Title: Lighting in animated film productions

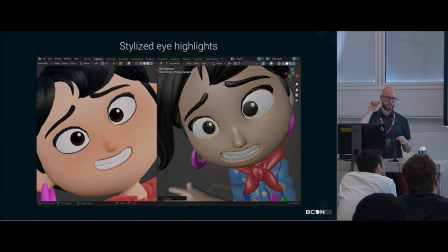32:38 So the lighting artist, IME, had to set those highlights very carefully in the shot.
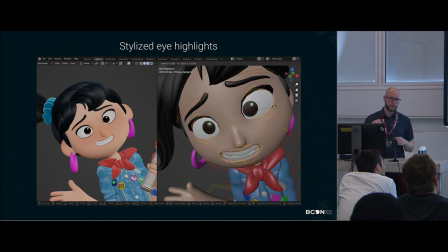32:45 And those highlights are very important because they make a large part of the appeal of the character.
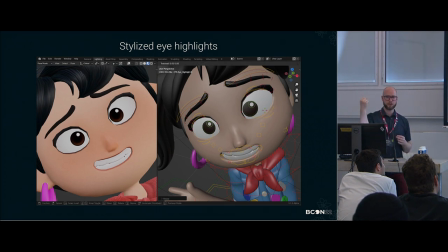32:53 And if you have a highlight that's positioned wrong, it can look like your character is cross-eyed. And to some people, that might not look appealing. or it might not look like the eye direction is correct for the story that you're telling within this one shot.
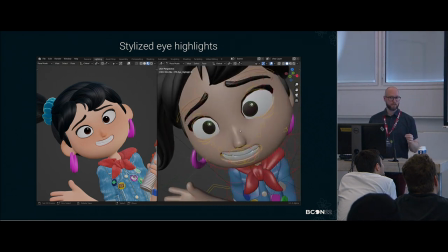33:09 So in Sprite Flight, we decided to just leave that to the animator, not to pass work away from us.
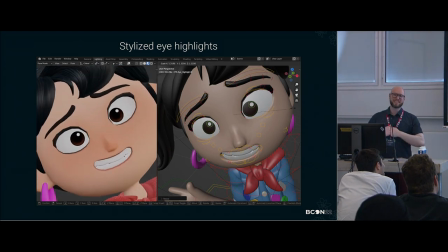33:18 Well, yes, maybe also. But also to make sure that they can, because what they do on a day-to-day basis is control the appeal of a character in every single frame, and they're so meticulous about it, they're handcrafting every single frame,
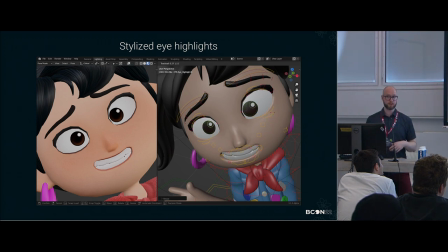33:32 it would be stupid to not leave the highlights to them because they make up such a large part of appeal.
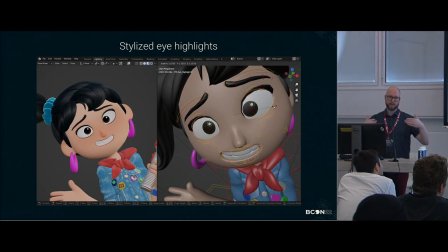33:40 However, the problem is that if you're doing that, you might have a discrepancy between the lighting that you're doing and the lighting that the animator is doing.
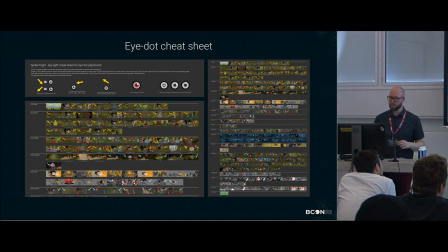33:49 How we fix that is by making this I.cheatSheet, which I made right after Chalti gave us the location map and after we had the color script. And this cheat sheet was there to give the animators in every shot
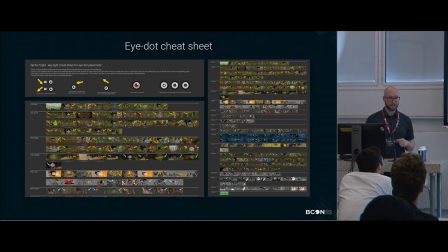34:08 that they would animate a little guideline to where the light would be coming from. And this was done over the course of several afternoons or so, just trying to figure out where the sun is, where I would put the lights in the scene, basically lighting the whole thing in my head.
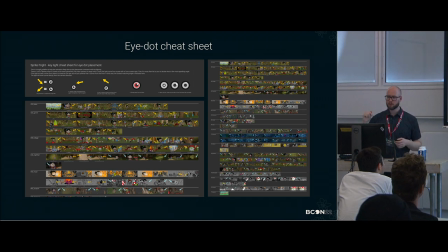34:24 And then putting little arrows into the shots just as a guideline where the light is coming from. And you can see in the upper side here, maybe you guys can't read this, but this was basically just a little legend to tell them, okay, this is what happens if the arrow is coming from this side.
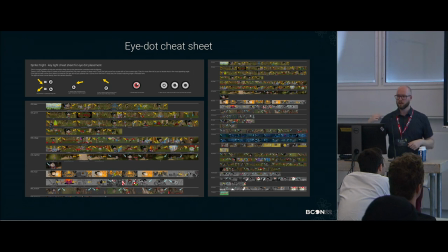34:42 Then the highlight is in that part of the hemisphere and vice versa. you know and never put the eye light I highlight below and into the into the other like into the bottom half because then the light
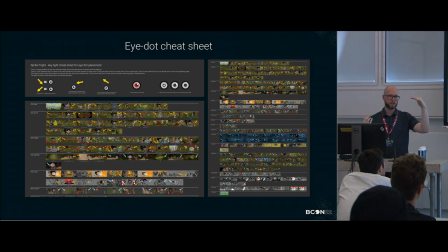34:59 would be coming from below and except for maybe one scene we didn't want that most of the time the light comes from either here or here looks very appealing little red thing here is to tell the animator that don't deviate too much from this area of of interest.
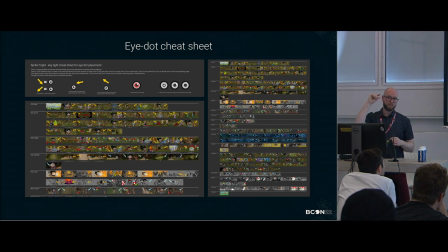35:17 That's really the part where you want the highlight to be. That's the part that looks most appealing. If you put it, like if you look at the rightmost one, if you do any of that, it looks wonky.
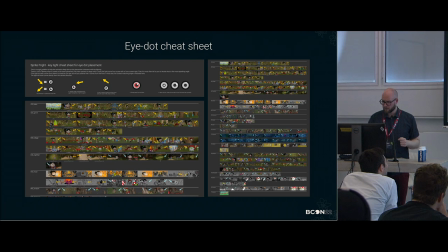35:31 You can do it. I think I wrote down six, never do this unless you're told to do so, and even then protest. So yeah, don't do these things. And that worked great. Like, maybe sometimes I had to tell the animators, hey, did you look at the cheat sheet?
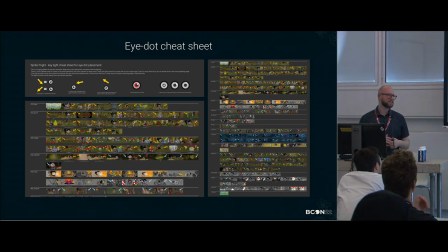35:51 And they were like, no. And then they could just look at the shot and figure out the highlight and it would be good. Because then the lighting would also be based on this cheat sheet. And also, you can see a lot of the arrows going left and right because there was a lot of shot and reverse shots.
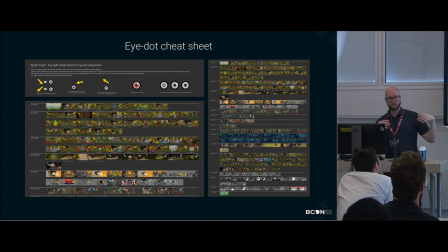36:09 A lot of these shots were very stylized in terms of light direction. just to make it extra clear where the camera is and where the characters are in relation to that camera.
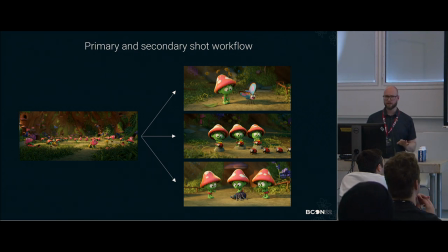36:23 All right. I think this is one of the last ones. A little bit of a no-brainer, but it's very good in production if you have primary and secondary shots. You are basically lighting one shot in the beginning. It's a primary shot, and then you can deviate a lot into those other shots.
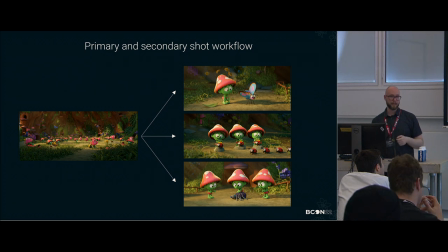36:42 Sometimes that is a wide shot.